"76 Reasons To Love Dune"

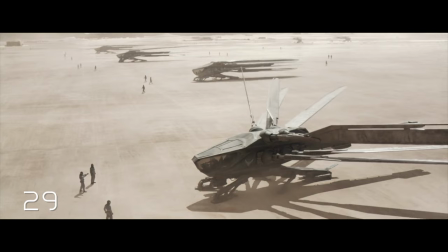4:09 Is that where the Chad vs. Virgin meme comes from? The Thopters. What an awesome ship.
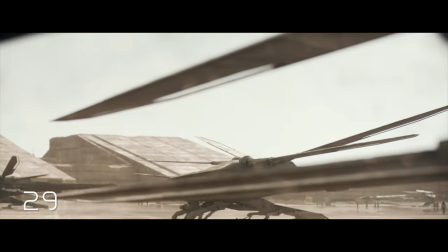4:14 They're familiar, but alien, and the bug-like wings make for some great sound design.
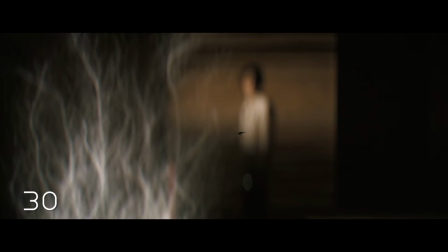4:19 Another great design, the hunter-seeker assassin drone, like the world's worst mosquito. Plus, the way they introduce it, they don't tell us the rules of how it works, they show us.
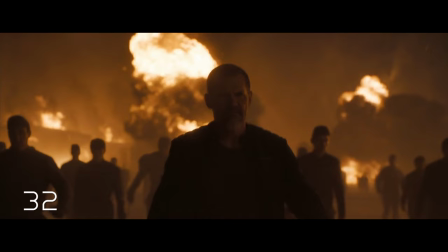4:28 Baron Harkonnen's long snuggie, where evil meets comfort.
I shall suck at the abundance of the seas, and the treasure hid in the sand.
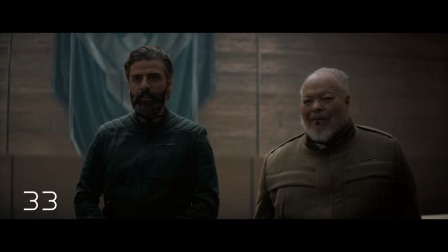4:35 You want a badass who's also solemnly poetic? You call Thanos, uh, Josh Brolin.
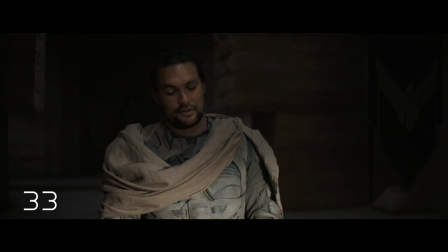4:40 I love how in a universe with guys named like Thufir Hawat, Liet Kynes, and Duke Leto Atreides, there's also a bro named Duncan Idaho.
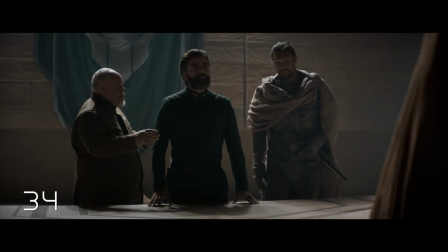4:48 Well done. Guess Hannah Montana was taken.
Hold. Thank you, Stilgar.
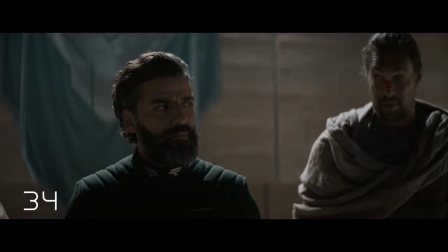4:54 Again, the jokes in this not only make sense in context, but are used to deepen our understanding of how this new character and their culture operates.
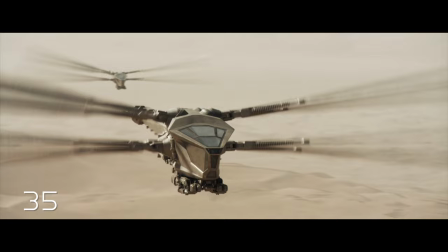5:01 All this resource gathering and military tech would make for a great real-time strategy game. Oh wait, it did.
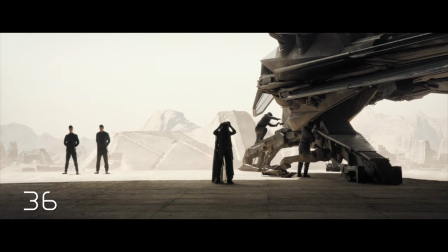5:07 In 1992. You know what changing the gender of Liette Kynes from the book does to the story?
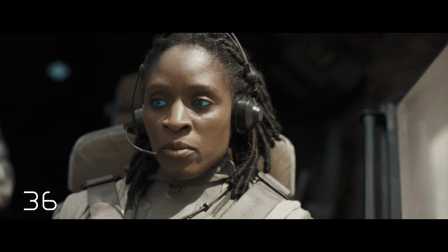5:12 Nothing. In fact, this character has multiple identities and loyalties depending on the POV you're reading, and personifies the uneasy union of Imperial Science and Fremen Prophecy.
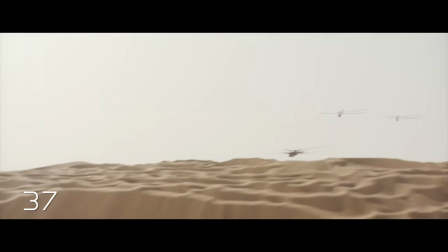5:20 Change in fluidity is in the character's nature. Dat dive though. You never forget your first hit.
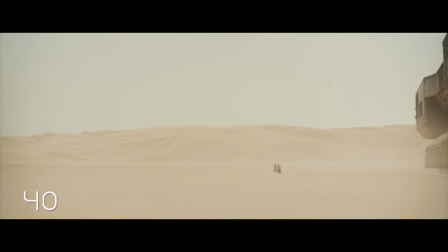5:25 Look at this shot. I mean, just amazing visually. Also we're over an hour in and they're still just teasing us with the concept of the giant sandworms.
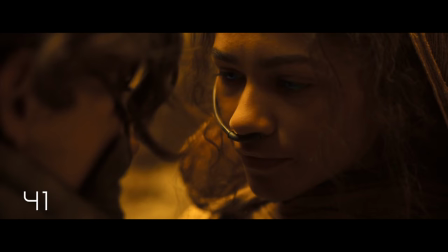5:33 We're still just getting glimpses. But also giant effing sandworms! It's like Tremors. before it was cool. Timmy and Zendaya are so cute together. If it weren't for Tom, it'd have to be Tim, right? It's confusing.
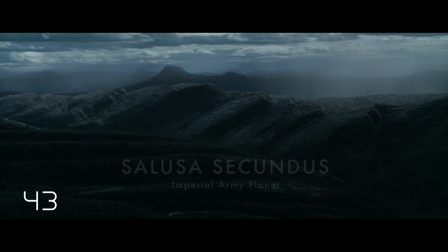5:44 Yeah, but that's why we love it. This planet is awesome.
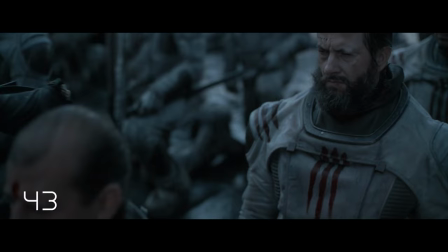5:47 It's like the Hunger Games all day every day, and only the toughest soldiers make it out alive, where they're given power and prestige in the Imperial Sardaukar army.
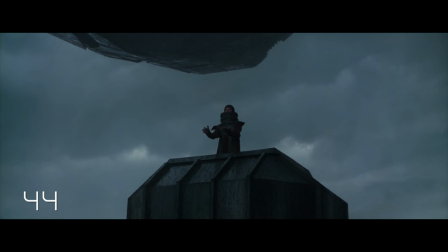5:55 It's like Warhammer 40k, before it was cool. I love throat singing, in small doses.
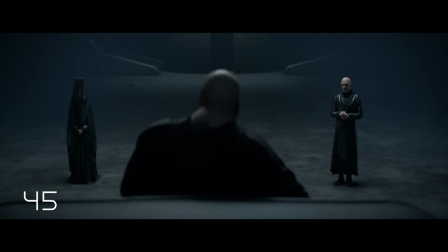6:01 So yeah, they had to cut this whole subplot from the book where the Harkonnens want to sow distrust among the Atreides to throw them off the scent of the traitor in their midst,
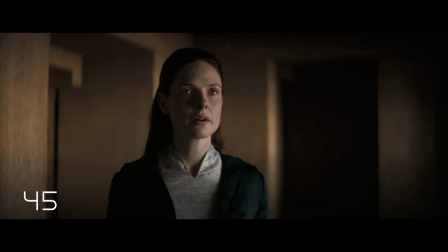6:07 and try to make dupe Leto suspect Lady Jessica is plotting against him. Leto sniffs this out, but acts as if Jessica's a traitor to draw out the real traitor.
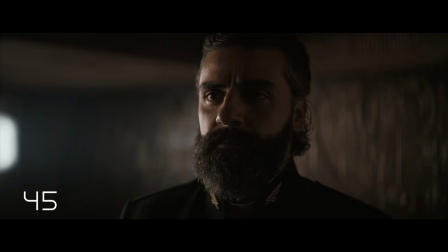6:15 Yeah, we're already getting too complicated for most people new to this franchise, so let's just have a moment where he questions her loyalties outright.
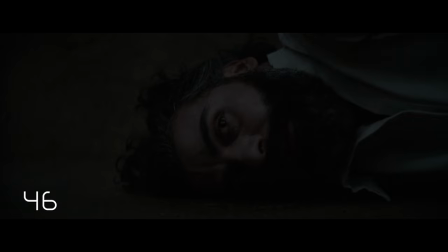6:21 Simply that way.
Will you protect our son? With my life.
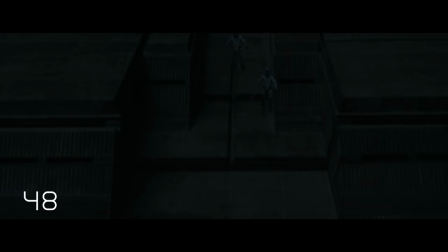6:27 Who was the traitor? Yue. Me? No, Yue. Look at how that little bomb slows itself down to penetrate the shield.
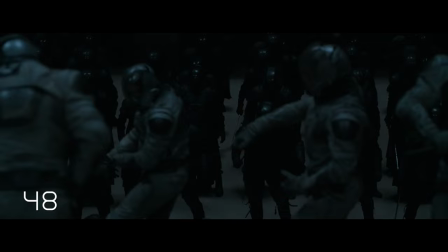6:33 In the book, the Sardaukar are disguised as Harkonnen soldiers, but here they're in their regular uniforms.
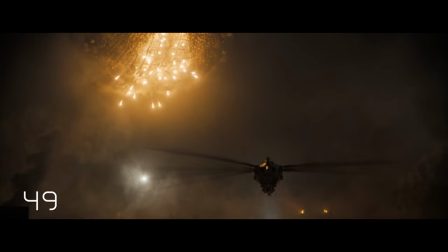6:38 Good change. This scene was chaotic enough already. With the shields down, the real guns can come out.
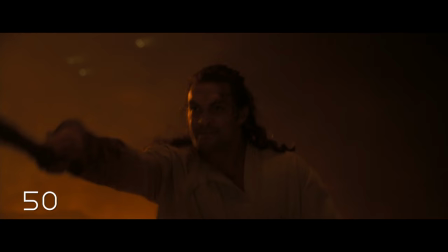6:43 Those cluster bombs would be gorgeous if they weren't, you know, slaughtering our heroes' friends and family. You want some of this?
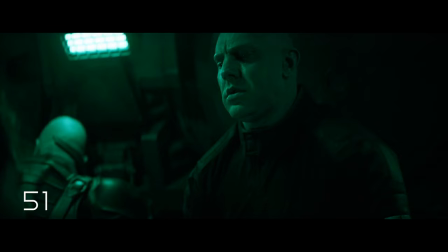6:49 No? Thought so. The voice. It's like the Jedi mind trick before it was… you get the idea.
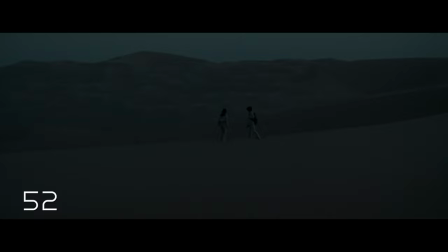6:54 We knew our dad! Their old life is in ruins, while their future, their only path forward, comes into focus.
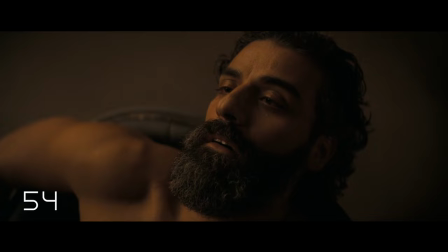7:03 The desert. Damn. Good for you, Oscar.
Your son is dead. Your concubine is dead.
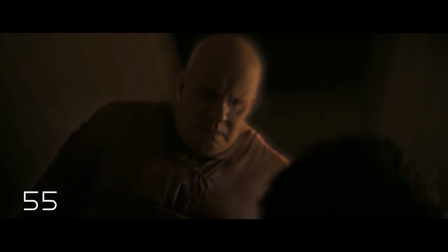7:09 Crying a single tear without moving another muscle of your face. Acting! The Baron is a close talker.
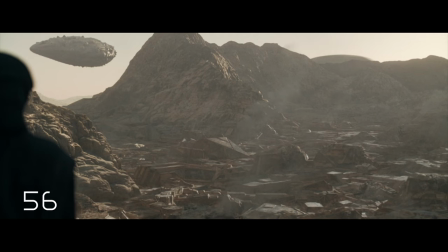7:14 Gross. And it will almost be his downfall. Hans Zimmer went nuts on this one.
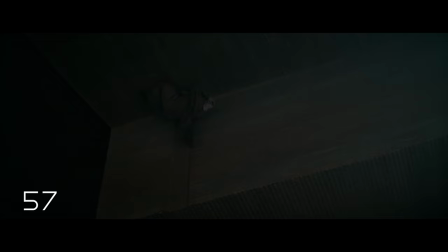7:21 The Baron crouched against the ceiling, making little choking noises. It's just like everything he does is disturbing.
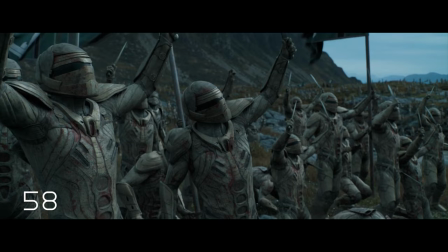7:27 And like the Atreides say, inhuman. It's perfect. Paul gets these visions of leading an army that conquers the known universe in his name.
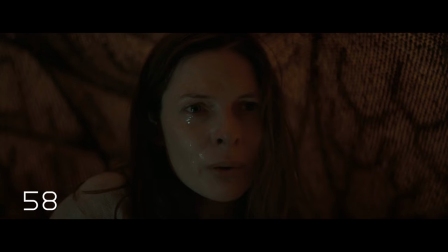7:34 And he gets this vision at his lowest point, the moment when he and the audience are most hungry for revenge.
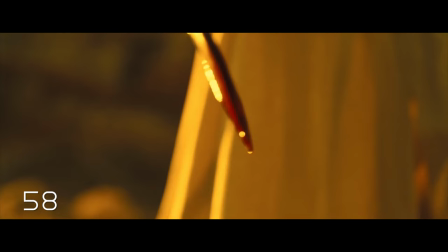7:39 It's a glimmer of both hope and revulsion in the future that awaits.
A WAR IN MY NAME!
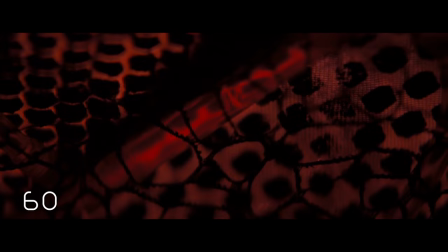7:45 And still, he's just a teenage boy who just lost his father and needs a hug from his mom. Sweat and tears.
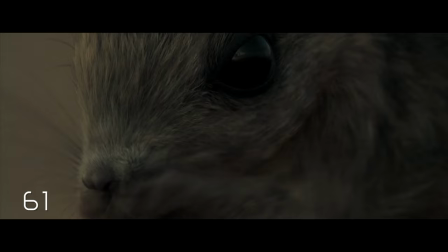7:51 Mmm. Salty. Desert Mouse! Even in this harsh environment, cuteness survives.
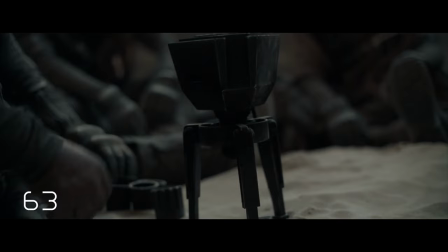7:56 We've already been on Arrakis for so long, it's genuinely shocking to see the color green almost two hours into the film.
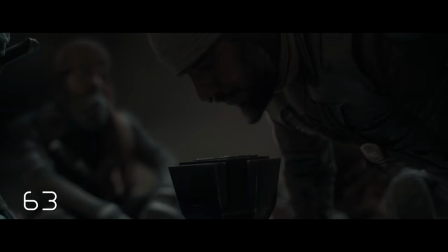8:02 Frank Herbert was a true coffee head. He could imagine wild, far-flung societies of technological and mental prowess, but he couldn't imagine a world without coffee.
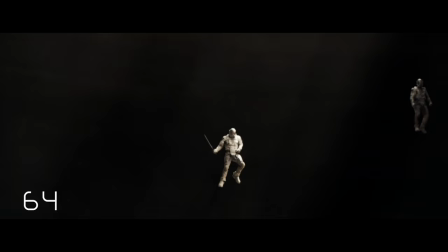8:10 Even if it's 50% spit. This shot of the Sardaukar falling like soundless rain against a black background.
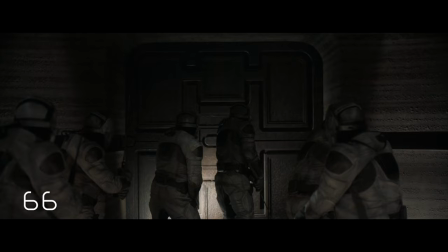8:16 Nice. A lot of good cape work in this film, too.
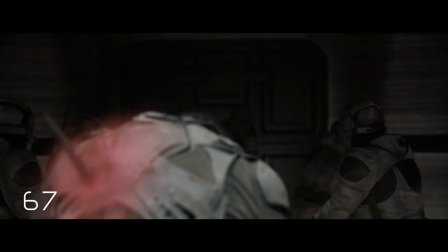8:18 That's the other coolest weapon system in the universe. Lasers. As you can see, they're very dangerous and very hard to control.
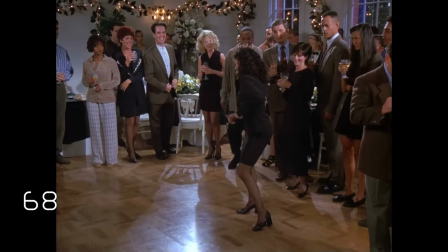8:25 Duncan coming back to life. Foreshadowing? Hopefully. The desert claims anyone with good rhythm.
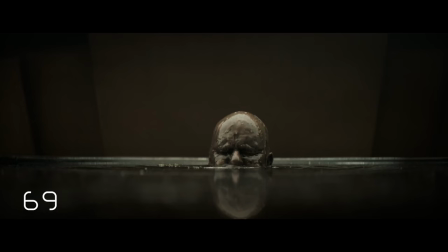8:30 Careful. You're going to create an entire society of Elaine's. Spa Day on Getty Prime looks nice.
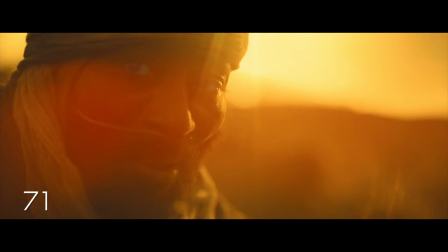8:38 Contrast the Baron instructing his nephew to squeeze them while in the scene before Paul was being instructed to let go.
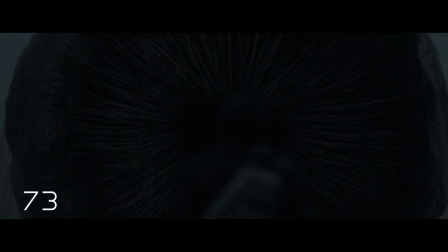8:48 Props to Lady Jessica for crossing the desert while pregnant, having lost the love of her life without complaint.
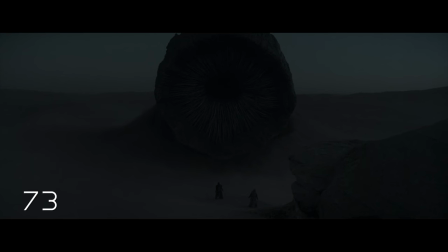8:53 Look at the textured inward facing fangs of the worm. It's just so alien and horrifying, but hypnotic.
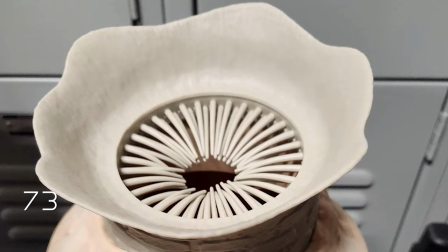9:00 Truly the last place I'd want to stick my hand, but something about it compels me to reach inside and grab some popcorn.
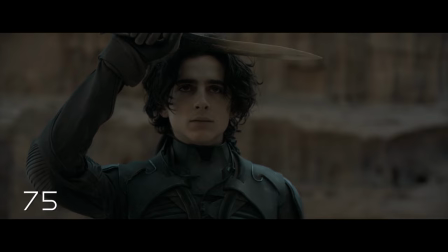9:06 Just when you thought she wasn't really gonna be in this movie? Boom. Surprise Zendaya. The Atreides salute is an all-time great movie gesture.
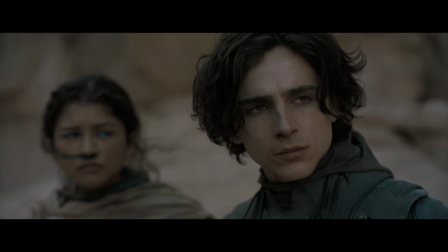9:16 This is such an awesome way to create stakes for an otherwise overpowered protagonist. Yes, he can beat his enemy at any time, but he's not willing to yet.
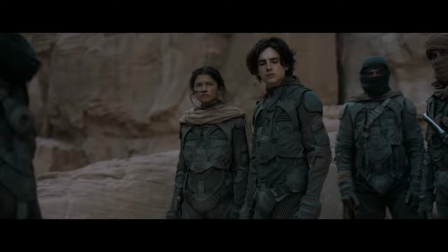9:26 This is as good a place as any to end part one. Paul accepting his destiny, fulfilling the prophecy, but still wary of the consequences.
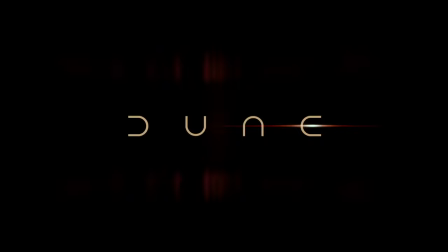9:33 And what a staggering work of imagination by Frank Herbert, and incredible craftsmanship by Denis Villeneuve.
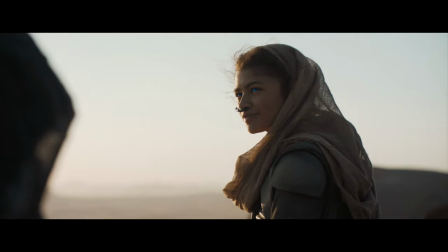9:39 I love this franchise so much. And best of all, unlike Game of Thrones or the continuing stumbles of Harry Potter, this story has already been told. It's just up to us to decide whether it'll come to life on the screen. And I, for one, hope it does, because this story only gets weirder from here, and I love it.
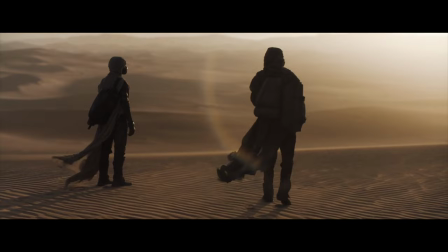9:55 Well, those are my top 76 reasons to love Dune. Could we get to 100? Or beyond? Sound off in the comments below with what you love about the franchise. And if we stay on the golden path, we'll see you back here for even more reasons after Dune Part II is released into the universe.